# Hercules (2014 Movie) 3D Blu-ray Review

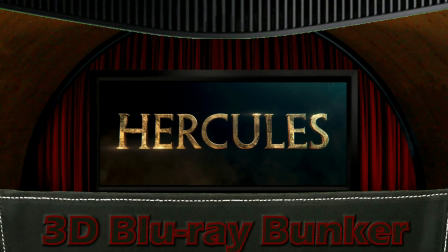(0:06)
Hello and welcome to the 3D Blu-ray Bunker.
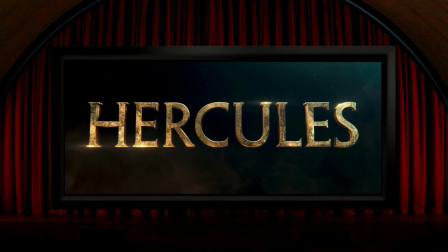(0:09)
This is a place for us die-hard fans of 3D where we exclusively look at 3D Blu-rays and almost entirely focus on the quality of the 3D on offer,
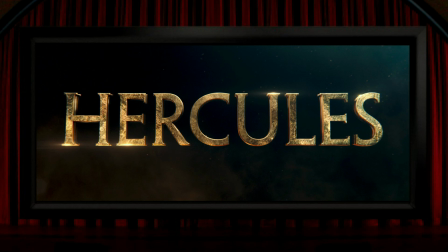(0:17)
with just a short comment at the end about the film itself. And hopefully by the end you'll have a better idea about whether this one might be worth adding to your 3D collection. And today we're looking at Hercules, Brett Ratner's 2014 film starring Dwayne Johnson. It's worth a quick mention here of the phenomenon, if phenomenon is the right word,
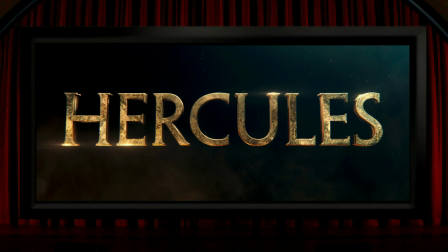(0:36)
of what's known as twin films, where different studios release similar films around the same time. Some of the better known examples of this are Armageddon and Deep Impact, Ants and A Bug's Life, Tombstone and Wyatt Earp, or more recently there was Abominable and Smallfoot. There are loads of them, you know the sort of thing.
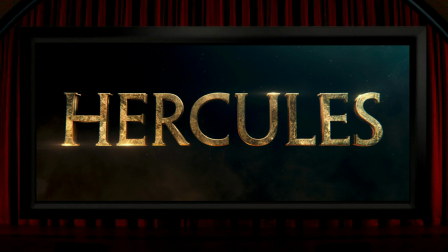(0:56)
Anyway, Hercules is one of these twin films, its partner being Renny Harlin's Legend of Hercules from the same year. What makes these a little bit more interesting from our point of view is that, and I think this may have been a first, they were both released in 3D.
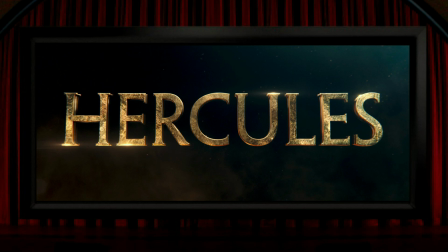(1:12)
Unlike Legend of Hercules though, this film was shot in 2D and post-converted to 3D. The aspect ratio of this one is 2.39 to 1. As per the stills that I'll be putting up here, I always put up shots from films in their correct aspect ratio. So it's pretty clear to me that this film's 3D conversion wasn't any kind of last-minute afterthought,
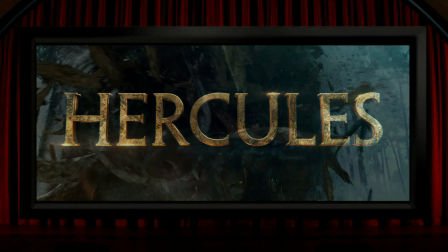(1:32)
because the composition throughout the film suggests that not only did they plan for it from early on in production,
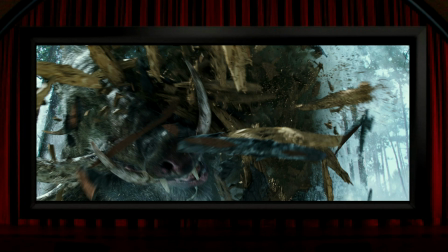(1:38)
but they took it pretty seriously too, making plenty of effort to make it work well. The film introduces Hercules with a flashback of sorts to a few of his 12 labours, and here we get a scene where he's up against a wild boar, and in this moment the big pig smashes into a tree and the splinters come out of the screen in a piece of clear and slow
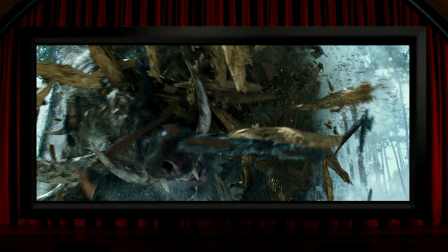(1:57)
pop out. It's really well done, and I always find it reassuring to see 3D this strong early in the film.
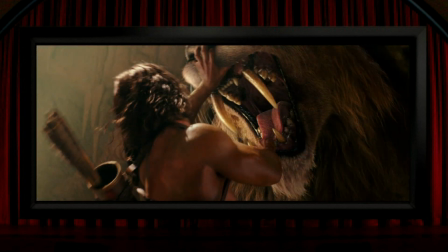(2:03)
And equally strong is this view deep inside the Nemean lion's mouth, which is another really outstanding bit of 3D. You can feel the depth of his mouth, and it's a good sign that the film knows what it's doing and that it's going to deliver.
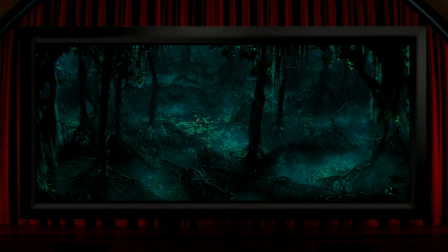(2:15)
We also get this swampy scene at the beginning, and what struck me about this was that it was possibly a really clever piece of planning because of the relative simplicity of the vines, especially the main pillar-like ones, which I think meant that they could be converted to 3D far better than if
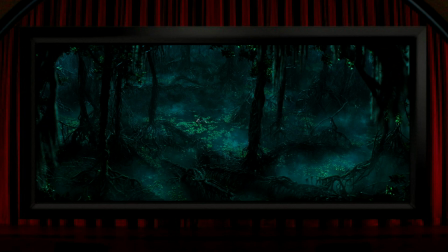(2:33)
it was a busy jungle type of foliage scene filled with thousands of branches and leaves.
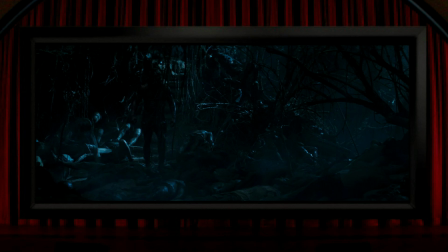(2:37)
It's a similar sort of thing in this later scene. It's still fairly busy, but it's a lot less complex than vegetation can be. Grass, flowers and leaves, they're always a bit tricky, but it looks fantastic here. In fact, a brief moment that isn't so successful, by way of an example of what I'm trying to get at here, is this foreground tree,
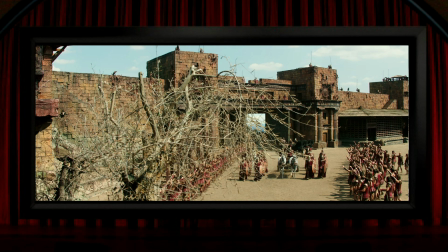(2:55)
which looks like it was far too full of branches and twigs to convincingly convert. So this is actually a moment in the film where native 3D filming could have produced significantly superior results, I think.
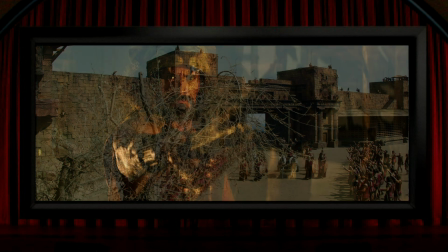(3:06)
But this is no criticism at all of the film's 3D. By the way, Dwayne Johnson has long hair in this film, unusually,
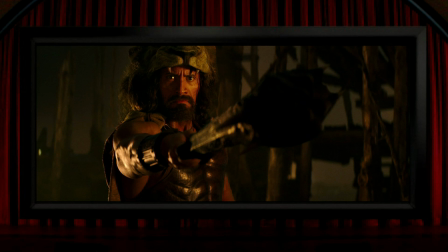(3:12)
and his normally bald head would presumably be easier for 3D post-conversion, so gave themselves a little bit of extra work there. Hercules shoves his club towards us here, and it comes far out of the screen, and this is just one of many of the film's excellent pop-out moments.
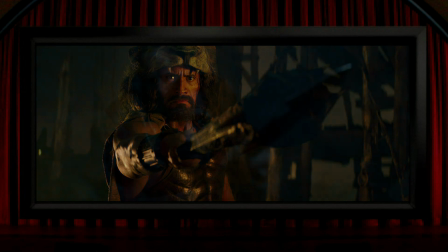(3:29)
There are several of these courtesy of Dwayne Johnson, and one of the best of them I think is this bit with his spear.
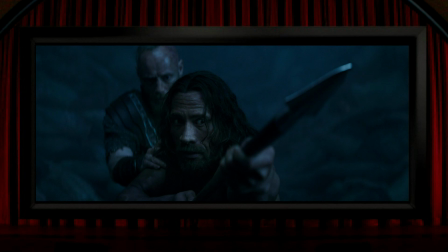(3:35)
It's one of those shots that many 3D naysayers like to refer to as a gimmick shot, but cinema's been doing this sort of thing for hundreds of years in thousands of 2D films, and I've never once heard anyone call those out as gimmick shots. This spear is held, and the shot held, for a good long moment,
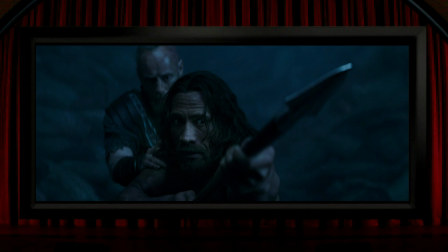(3:51)
so there's plenty of time to fully appreciate the huge amounts of negative parallax on display here. And it's not the only shot of this type here either.
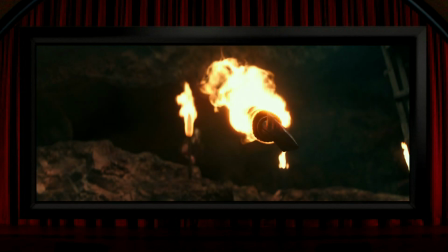(4:00)
We get a flaming spear, again not one of the typical 3D pop-out shots that only last for a few frames, because this is nice and slow for a real 3D thrill.